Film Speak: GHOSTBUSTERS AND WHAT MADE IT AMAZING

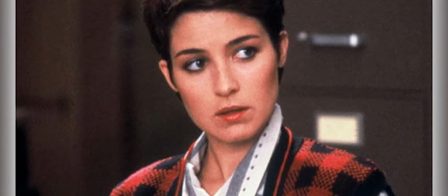You know our love was meant to be. I'll stop. Sorry.
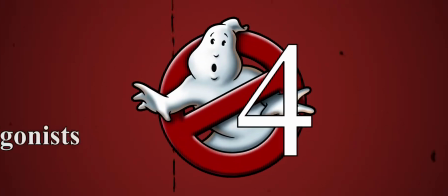I'm sorry. You know, just. Number four, the antagonists. Or in this case, assholes.
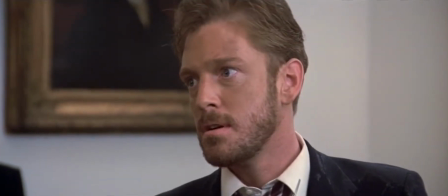When they want you to dislike a character, they make you dislike a character.
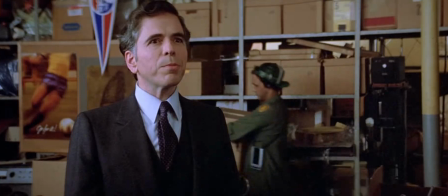The college dean who kicks them out is even a complete prick.
Your theories are the worst kind of popular tribe.
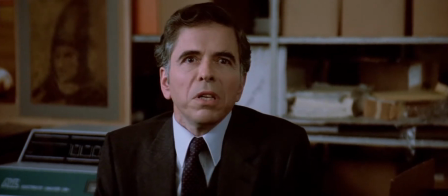Your methods are sloppy and your conclusions are highly questionable. You are a poor scientist, Dr. Finkley.
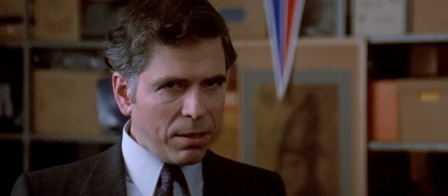And he's just in this one scene, but you still want to sock him one right in his dumb mouth face.
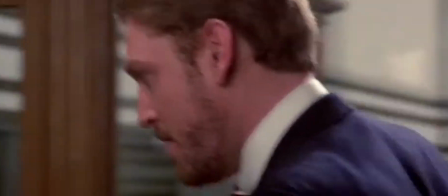And then there is Walter Peck. Look at the guy. They even made him the asshole in Die Hard and Die Hard 2.
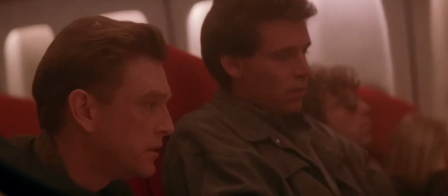This guy's career is about being an asshole. But hey, I guess it's work. These characters make you want the protagonist to win even more.
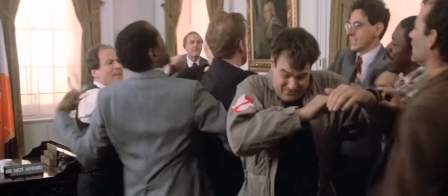The opposition the protagonist face and them conquering said opposition makes you feel, by proxy, like you've overcome something as well.
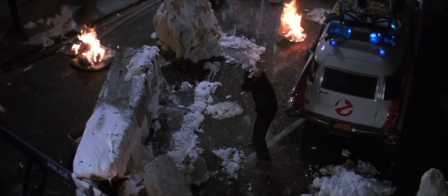Even if you didn't get to punch Walter in the face. But he does get covered in goop in the end, so there's that. Number five, the side characters.
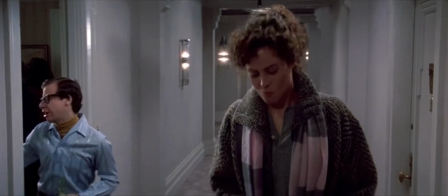Dana and Louis play a huge part in this film as well, and they have great qualities to them.
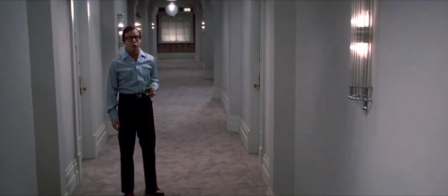Louis is a timid, dorky, try-hard, hopeless romantic who has the hots for Dana, but you can tell his heart is in the right place.
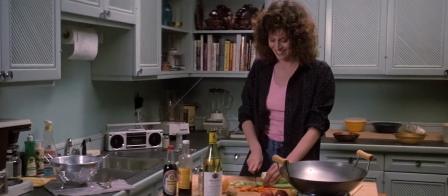Dana is a single musician who gets possessed.
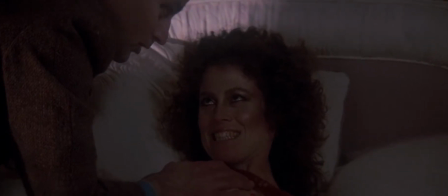There is no Dana, only soul.
It was the 80s, not all the characters were going to be that well thought out.
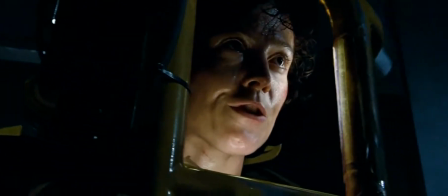But she does become Ripley later on in her career, so yay feminism! Number six, practical effects.
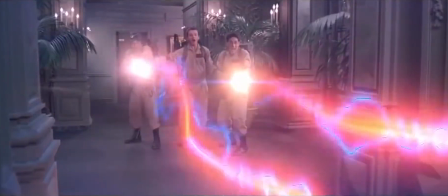Now I know practical effects do not make a film great, nor is an overused CGI,
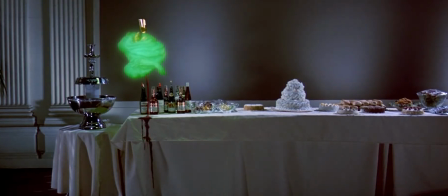but a good implementation of both can make you feel more immersed in a film, like Mad Max, Terminator 2,
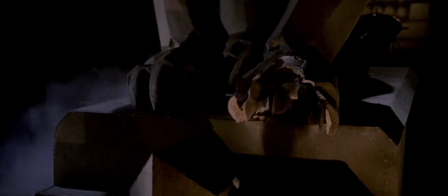and the original Star Wars films. The film has great stuff to admire, and the craft and effort is hard to go unnoticed.
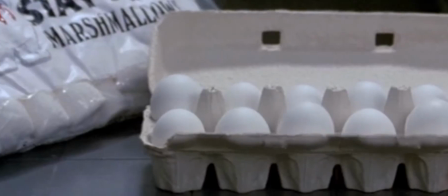Look at these eggs. You see these eggs? I'm blown away by these eggs out. I'm blown away by these eggs every time I look at them.
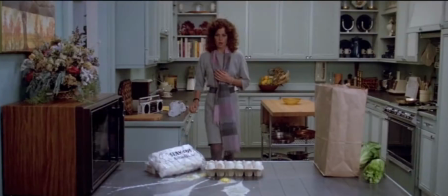Just a pop. How did they do that? How? You know? I don't know. Tell me. Number seven, this moment.
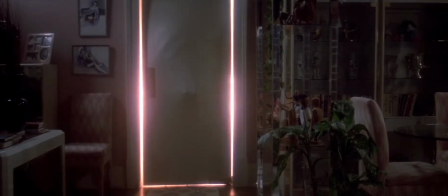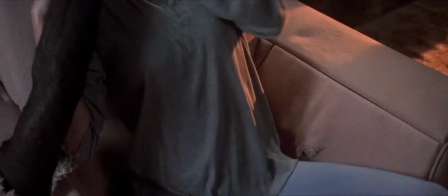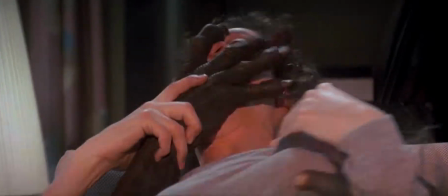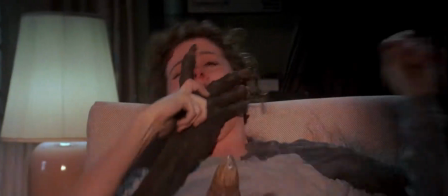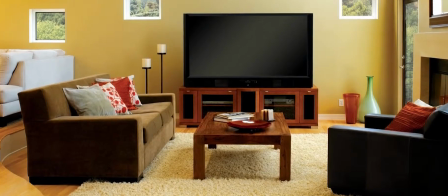Okay, so when I was like nine and saw this movie, I refused to sit on this one chair in my living room.
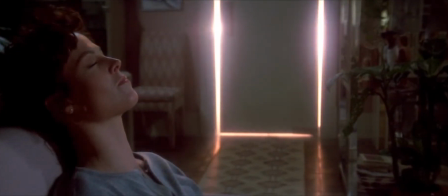It terrified me. I thought that was going to happen to me. This kind of connects back to the good science fiction remark, but it's still worth mentioning that it's okay to try and scare your audience sometimes.
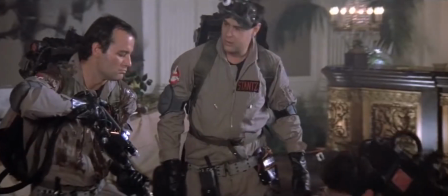And number eight, set up and pay off. This film sets up moments early on in the film that have a huge payoff later.
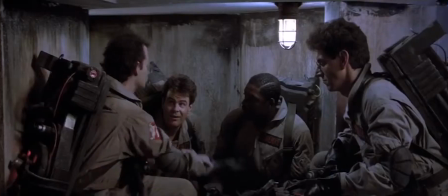I will mention two of them specifically. Don't cross the streams. We are alerted of the danger that could come up if they were to do this act.
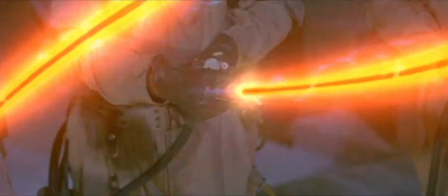They could die it's completely probable at the end of the film they risk their lives doing this maneuver and the victory is that much sweeter in the
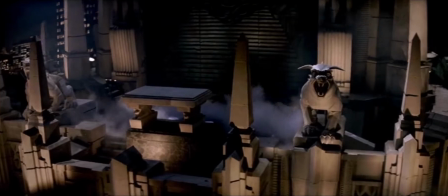end this statue shot it's ominous and foreboding it seems like it's just there for no reason at all at first but then after a brief moment
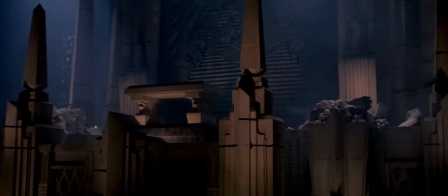that we go back with dana and lewis we cut back to see the statues are gone again it's ominous
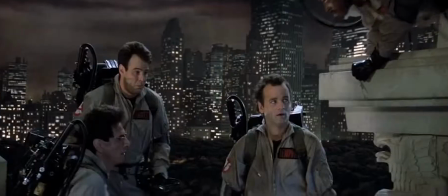but it works to keep the intrigue levels at maximum ghostbusters is blowed for a lot of reasons whether you like it for the comedy,
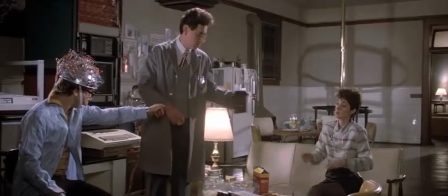the filmmaking, the Bill Murray, Janine, or any of the reasons I mentioned, there's not a doubt that this film is a deserved classic.
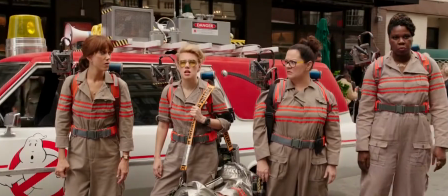And the new one, with mostly SNL cast members, seems to have some parallels in their design.
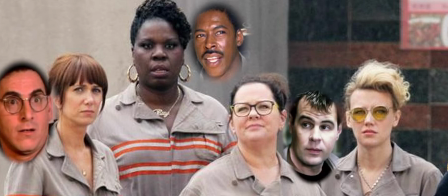But I can't entirely put my finger on it.
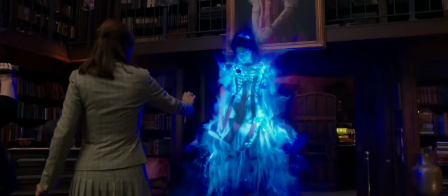And I'll go off and say I adore these actresses who are in the new film. They are hilarious. I've seen them all on SNL.
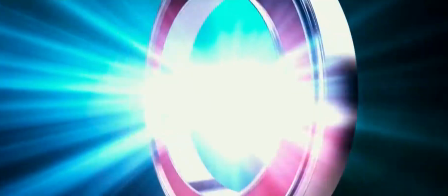Especially Kate McKinnon and Kristen Wiig. They're some of my favorites. Like I said at the beginning, we can't fully judge a film until it comes out.
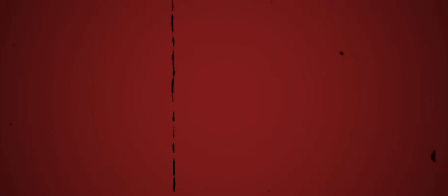A trailer truly means nothing in the end. I'm Brandon Grobe, and as always, thanks for watching.
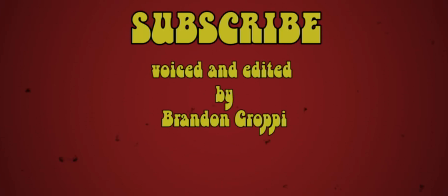And hey, subscribe while you're at it.